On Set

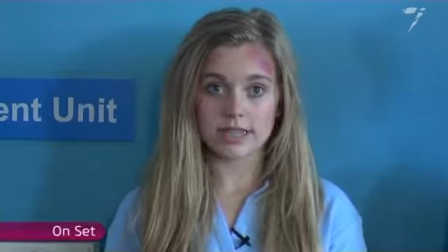(0:01)
This is my close-up. We film from lots of different angles and distances so that the director can capture the moods and emotions appropriately.
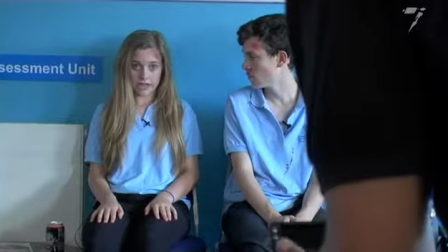(0:09)
Although it is of me, other cast members still have to act perfectly, as it is just as important to pick up my reactions as my actions.
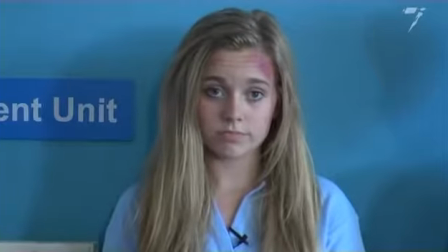(0:16)
If they don't act, then I can't respond as well, and a close-up will pick this up. We're now doing a dolly shot where the camera moves but the action stays in one place.
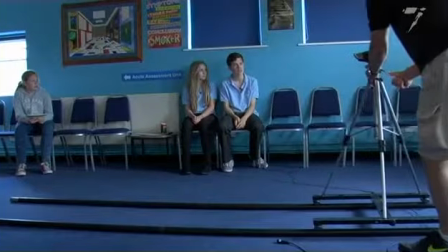(0:25)
This has become a widely used technique, giving a more static scene movement. Any moving camera shot is harder because the camera is moving and has to keep focus on the action.
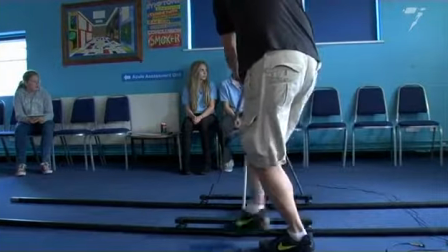(0:33)
Crew also had to keep out of shot.
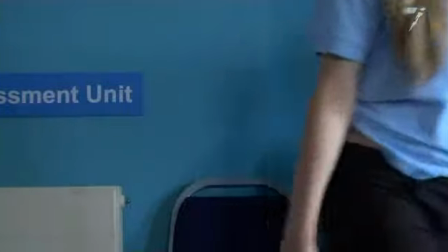(0:37)
While they're setting up, let's see what each one of the team does. Over here we have Darren, and his job on set today is the cameraman. The cameraman's job is to capture the image according to the director's requirements.
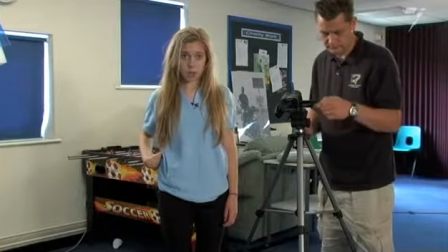(0:49)
This involves placing the camera in the right position, making sure the action is correctly in focus and in the right place in the frame. The cameraman works closely with the lighting person to make sure the image is as best as it can be.
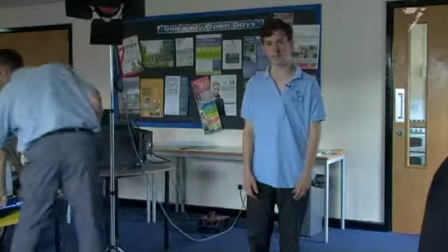(1:02)
Talking about lighting, over here is Paul. He is setting up for the next shot. The lighting person's job is to make a scene look as natural as possible.
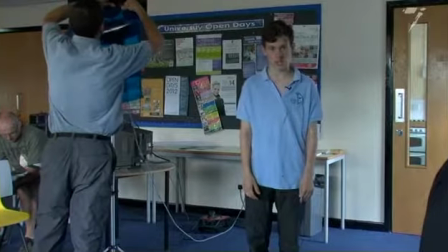(1:10)
Cameras need a lot of light to create a good, sharp image.
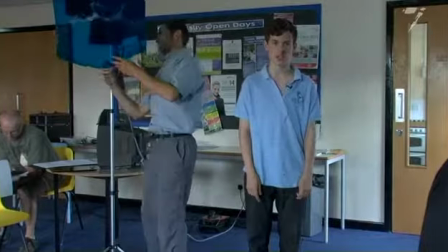(1:14)
Sometimes, lights need to be coloured to mimic certain light conditions, like orange street lamps or blue for daylight.
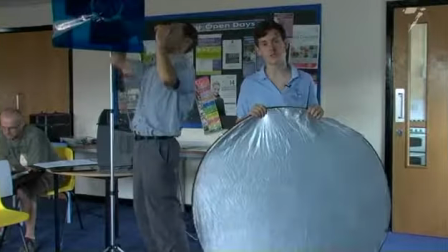(1:20)
The lighting person may also use a reflector to bounce light around, rather than using a harsh light or whether there are no other light than the sun.
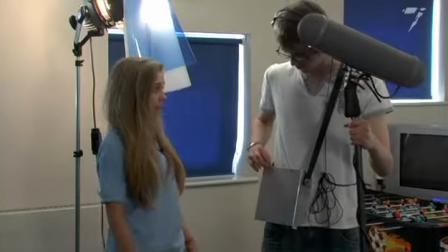(1:29)
Another key person to this set is the sound man, and over here we have Andrew. Andrew is responsible for the recording of the sound and dialogue. To get the best sound possible, we try and get the microphone as close as possible to the sound source.
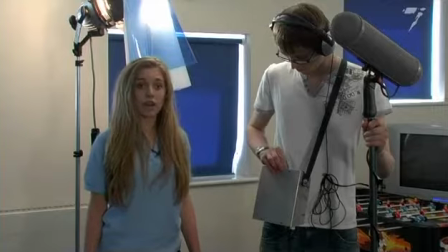(1:41)
This often requires the use of a boom pole, which allows the microphone to be placed just out of shot, yet close to the action.
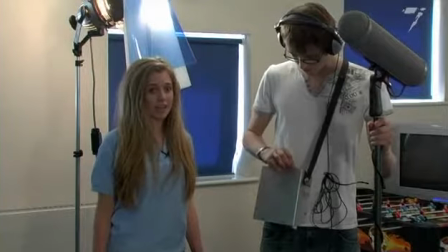(1:47)
You need strong arms for this, as it can get quite heavy. The soundman also has to listen out for unwanted noises and has to be careful where he places his microphone, as it can dip into shots or cast shadows.
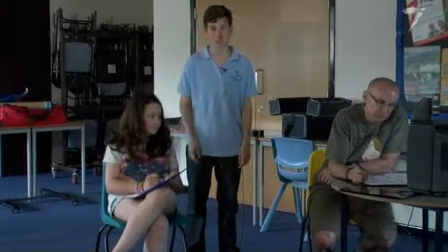(1:58)
And over here we have Alex, who is our continuity person. She is watching for mistakes, such as props not put back in the right place, costume problems, actors not saying the right lines, actors using the wrong hand, basically anything that was different from the last shot. This is one of the hardest jobs on the set, as she has to be really observant and have a good memory.
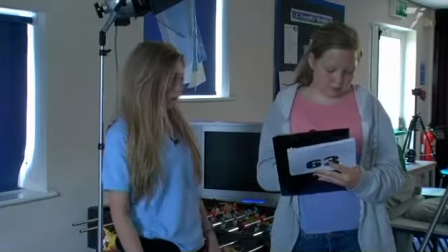(2:18)
And we've mentioned this person already, Holly, who is our clapper loader. She holds up the numbers so that the cameraman doesn't have to move his shot. She also records how the shot went. And just over here is Lindsey, our director.
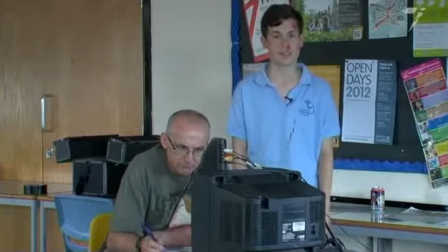(2:30)
He is responsible for making sure we get the best performance we possibly can. He is in charge on set and has ultimate responsibility for everyone. Filming can be really fun, but there is a lot of waiting around whilst the crew get things ready, and it can sometimes take a long time to set up. Also, there are lots of takes going over and over the same scene from different angles. It can get quite boring if things aren't going well, and it can sometimes take 4 hours to film 1 minute of on-screen time. Okay, I'm happy with that scene. Thanks everybody. That's a wrap.